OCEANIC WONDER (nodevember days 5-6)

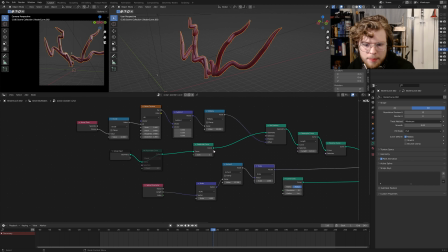(12:19)
So then I subdivided the curve. I subdivided the curve to get it a little smoother, because without this, I guess it works pretty well.
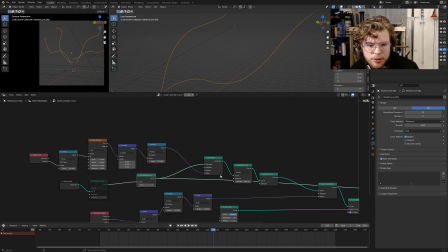(12:30)
But I subdivided it, it helps it get a little smoother. And then I set position. Let's see if anything this actually helps. What
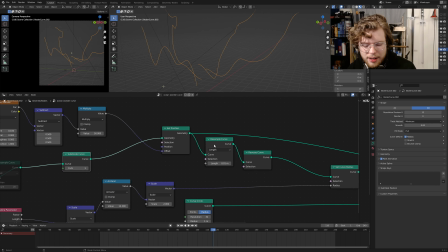(12:43)
is going on here? There we go. Got stuck. I set position, so we got this fun little bit. Resampled the curve, reversed it, because the animation...
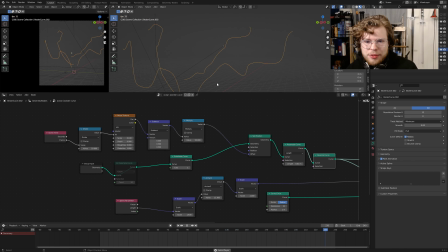(12:56)
Give me something in my throat. The animation for this looks like this because I have the scene time, which then is being divided. Again, if you don't have the divide, it just wiggles every scene. And then that's going through, that value is going to be, the scene time value is the seed essentially for a noise texture, which is pretty big.
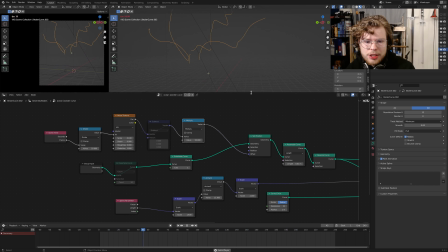(13:15)
And then because I'm setting position, I had to use a subtract. And then I also scaled that because without that multiply, it looks like this, which is nice, but really subtle. I want a little bit more, so I had to multiply. And then the set position is what gives it that wobbly. Without the set position, nothing happens. Resample the curve.
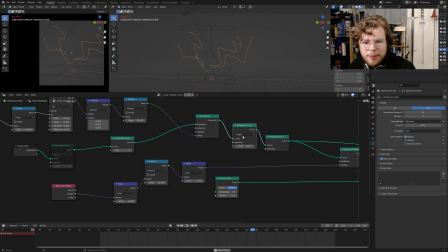(13:33)
If you don't resample the curve, nothing too bad happens until you start to get to down here, which is curve to mesh.
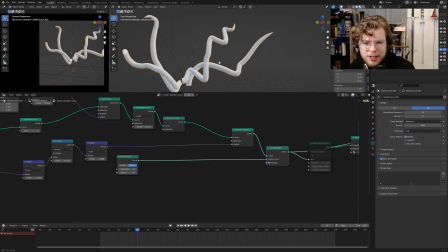(13:43)
So I'm going to pause that animation. So I have this curve to mesh.
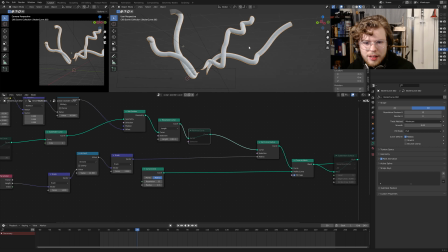(13:47)
And if we don't reverse curve, again, because I'm going from the base to the tip, that's how I draw things. So I like for that reverse curve. Resample, you see we just lose a little bit of that detail and that nice stuff up there.
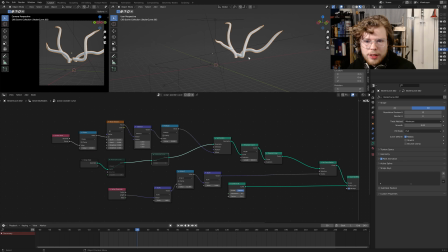(13:59)
And if we don't subdivide, it becomes really smooth. And I wanted a little bit more of those craggly bits. Not too many, but a little bit. So how's this working for the curve to mesh?
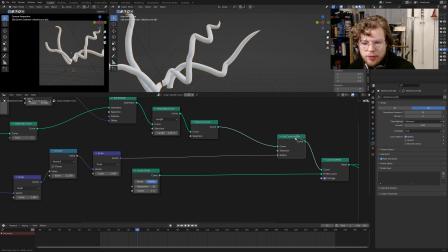(14:15)
So I have a set curve radius, pretty straightforward.
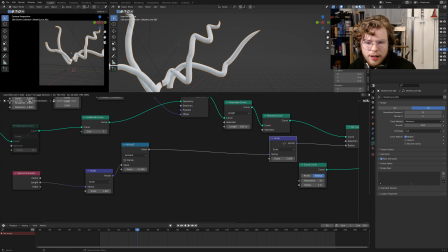(14:19)
That is set a circle, and then I have a scale as opposed to a divide. Just for this time, I decided to go scale. Again, then I have this spline parameter, which is controlling.
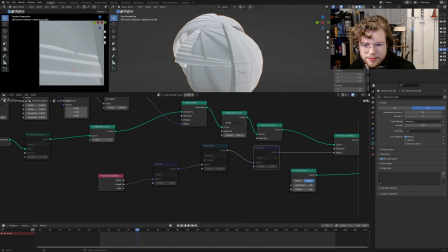(14:32)
So let's see, actually, if I delete all these, this spline parameter is controlling the length, and that's very large.
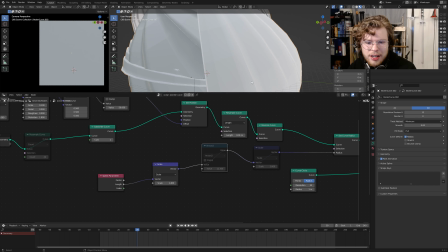(14:40)
So we go the length, we put that through a divide, which is still huge, and then I use and then I decided to, so we have to scale it again, essentially.
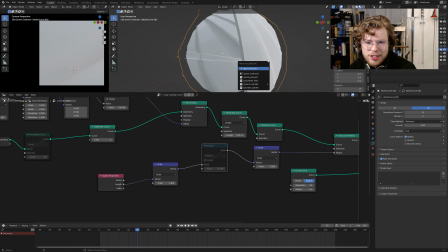(14:49)
But in between ththose two scales, we have an arctan 2, which really reduces it down.
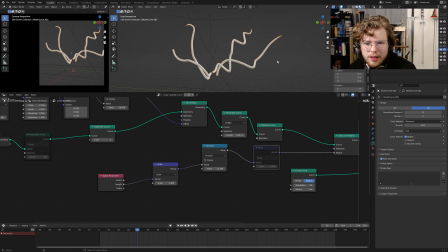(14:58)
I'll unscale this one. And this is to scale it back up a little bit. And that Arctan 2 just gave me the right look I wanted for this kind of slight curve into, but not a full like cone. So that's why I use the Arctan 2. I just experimented. That's one I like. And this is the scale I liked.
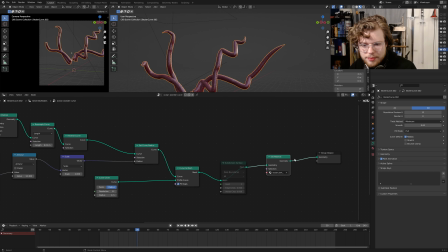(15:13)
And then that went through, and then that went through my materials to get this bumpy looking weird slimy thingy. And so, speaking of materials, here are my procedural materials for all the things in this.
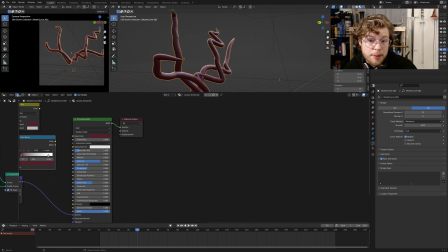(15:29)
We'll start with the tentacles since that's where I am at right now. So to tentacles, ocean tentacles.
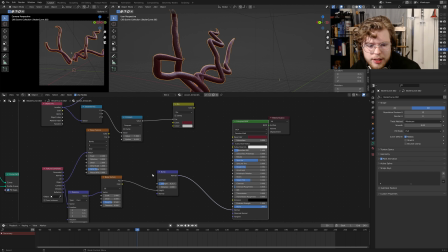(15:35)
This stuff doesn't mean anything. It's really just these, not even that, but it's these ones.
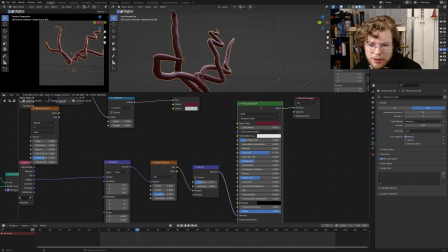(15:41)
So we have, again, this is pretty straightforward. We just have a principled BSDF. Roughness is pretty shiny.
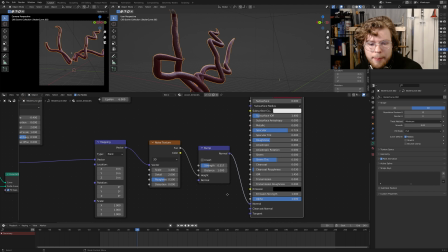(15:48)
I also put up the specular because I wanted those little glints on it. And then I got a bump texture with a noise, or a bump node with a noise texture going into it.
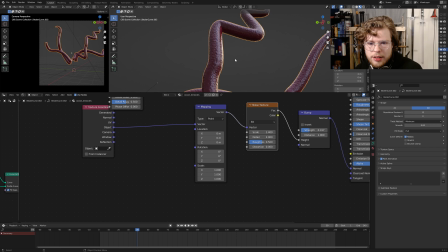(15:56)
And that is set to the object so that it sticks to the object, and also the scale's a little more, fits the thing a little bit better.
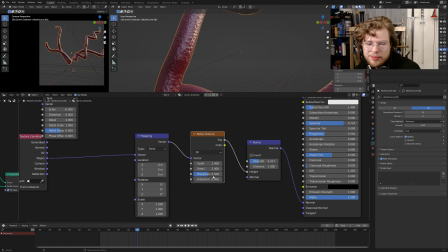(16:04)
And then that's just scaled and detailed, and the strength on the bump, how you use a bump texture.
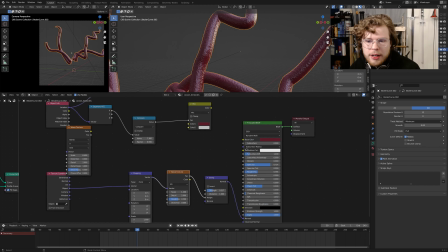(16:10)
So that's pretty straightforward. Again, I went with this kind of reddish purpley color.
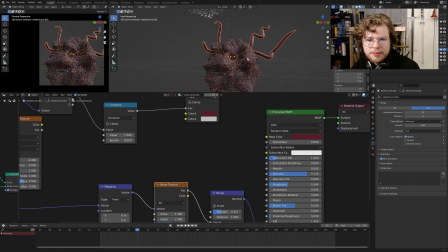(16:14)
And then if we bring back our rock, our geo nodes, there's a lot in here.
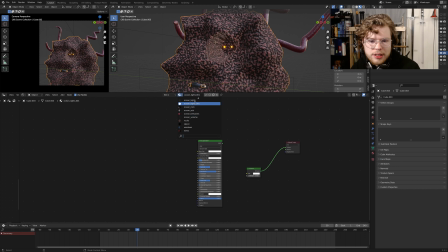(16:20)
So we'll start with my ocean. Can I have ocean rock?
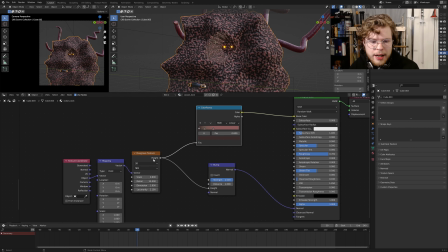(16:27)
So this is the main rock texture. Again, pretty straightforward. I got a Musgrave texture going to the bump, and then into the normal.
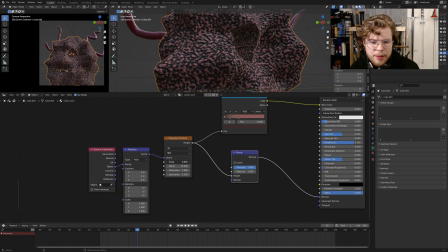(16:34)
I have this as full strength because I want this pretty deep. And I messed with that Musgrave. I got 0.8 was the size I liked.
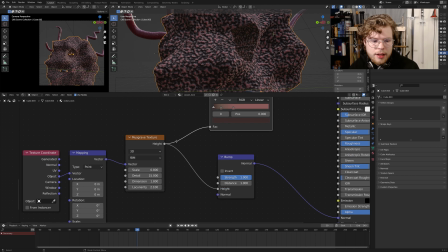(16:40)
And then I have a color ramp here. And again, this Musgrave is going to the object texture coordinates.
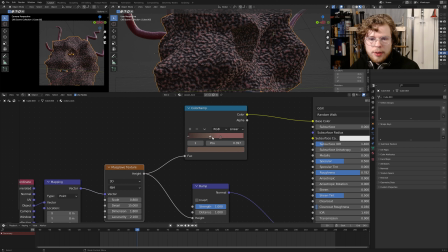(16:46)
And the color texture here, just so I could control with the color ramp, the brightness spots, the dark spots, all that jazz. To get this weird craggly rock looking thing. So it looks maybe like a brain.
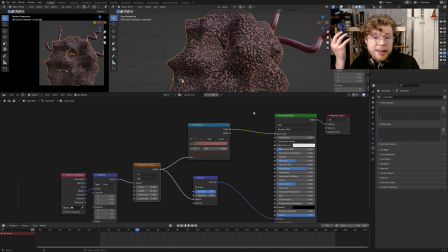(16:59)
I don't know. But yeah, that's it. That's pretty straightforward. Again, nothing too complicated.
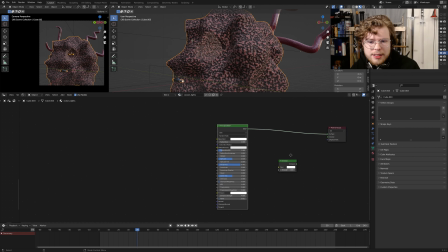(17:03)
And then I have things like ocean lights, which that one I didn't end up.
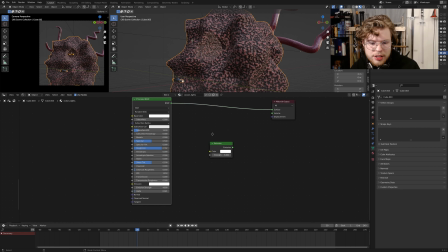(17:09)
Oh, that one I did end up using. It's just an emission texture. I have just down there as opposed to this one for some reason. Ocean lights again, another just emission. Yeah.
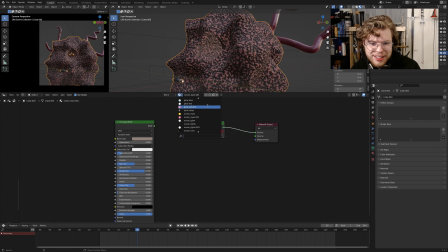(17:20)
So that's. I mean, a lot. Ocean eyes is just a red emission. Ocean glow is just a blue emission. And then the last kind of interesting one is I have ocean sub, which is for the submarine down here.
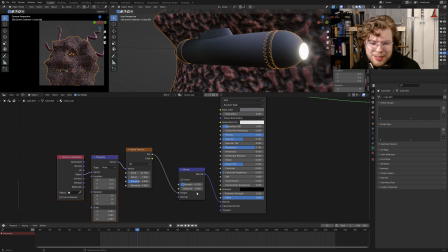(17:38)
Which again, I made it metallic. Roughness pretty high. Another bump and noise texture to the object coordinates. Pretty straightforward. You get good looks from one kind of simple method. And then the last thing is if I go into my world to get those God rays again.
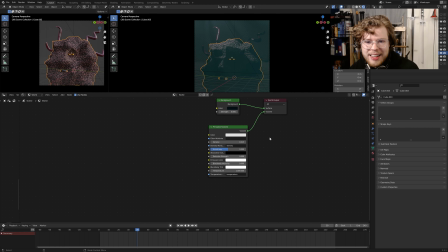(17:54)
If we go here, get those God rays and this little bit of haze and everything. We have a principled volume.
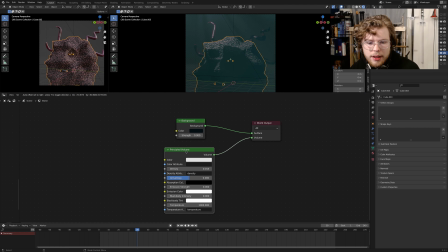(18:02)
We have, a background, I have no light coming from that. But then, and I have it set, it's kind of a dark bluish green. And then I have a principled volume connected to my world output. So I don't have to use a cube. Ooh, I don't know how that sounded, hit my microphone. We don't have to use a cube or anything to get this volumetric kind of shading, whatever you want to call it.
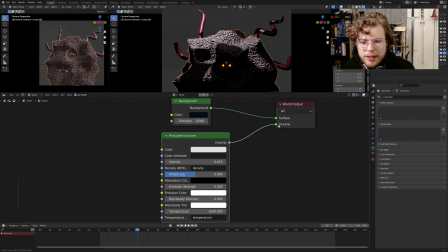(18:22)
I just use the world, and if I cut that off, you can see we lose all that nice, and we even lose the blue-green because that's the background color that the volume's kind of parsing through.
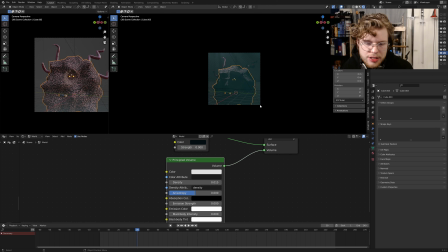(18:30)
So that's it. That's pretty easy, and then animation, yeah, was pretty straightforward, keyframing, or just using the scene time, frame time.
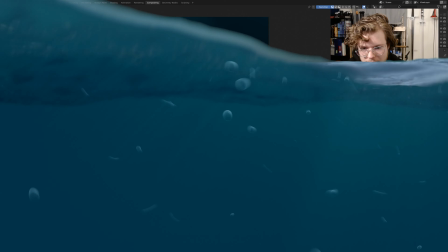(18:38)
The last bit is compositing. Again, all node-based.
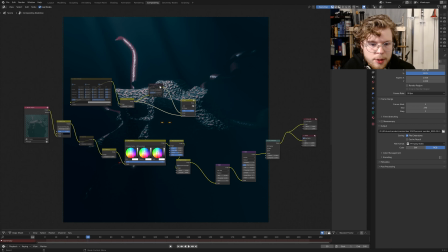(18:42)
You can see I have a lot of stuff here that I went through and experimented with, but didn't actually using, so I'm actually going to delete all that. But so here's the flow. We have our base render, which looks pretty good to begin with. And then I have an alpha over. And this is to get that background.
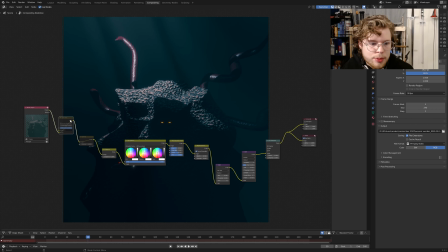(18:58)
So you see it rendered blank and it rendered as blue, but I wanted a little bit, or like the bluish green, but I want a little bit darker.
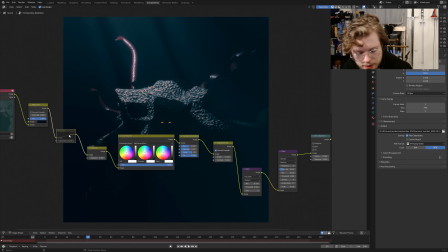(19:03)
So I have an alpha over to get that background. We can delete this gamma. So alpha over. And then I set the exposure just a little bit. Again, no exposure. This is going to be much darker. I wanted to brighten up some of the bits. And then I don't think this color balance is actually doing anything.
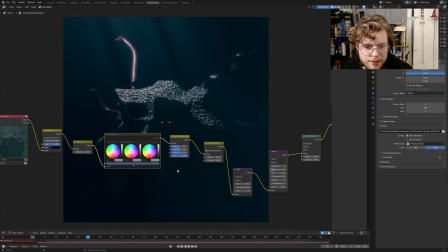(19:23)
Again, I experimented a bit, but I didn't like how anything looked.
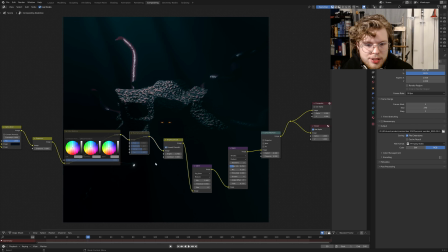(19:26)
But I do have a hue saturation value right here, where I just mess with the factors a little bit, because you can see it's pretty dark, and I want a little more of that blue color.
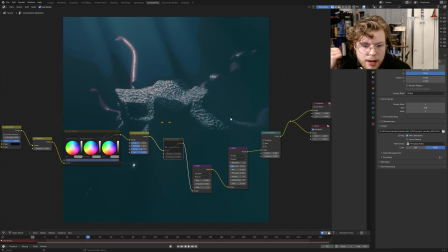(19:33)
Again, a brightness contrast, again, I wanted to up the contrast a lot, and dim down the brightness a bit.
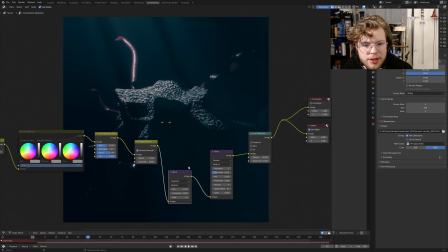(19:41)
And then I go through here, and I have two glare nodes. So I have just a fog glow basic. I do have, I'm an Eevee, and I do have bloom turned on. But I also wanted to add a little bit more in post. So, especially for like the sunlight little bits. So I added a glare. fog glow, and then I also added the streaks, which you can see.
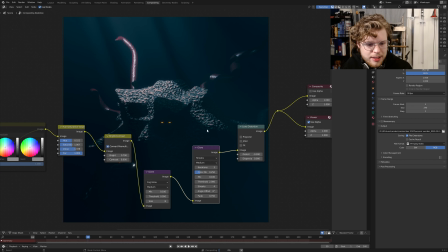(19:59)
This was a bit just stylized, like this isn't necessary, but I like how it looked, especially when the eyes fully open.
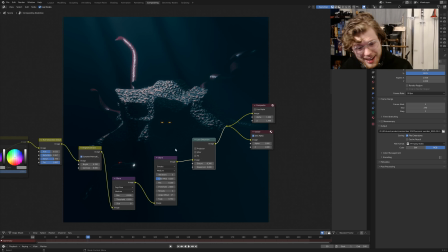(20:04)
And then lastly, to give it a little more of that ocean look, I added a lens distortion. There we go. So that's how the render actually goes. But adding a lens distortion in the negative way, so it's really like shrinking it down and adds a little bit of that wibbly wobbly factor.
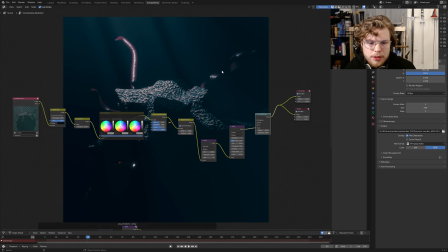(20:21)
Again, that's it. That's pretty straightforward, pretty simple compositing, nothing too complex. Just experimented a bit. And that's it. So that was the node overview for November days 5 and 6, Oceanic Wonder. Hope you enjoyed this like little overview.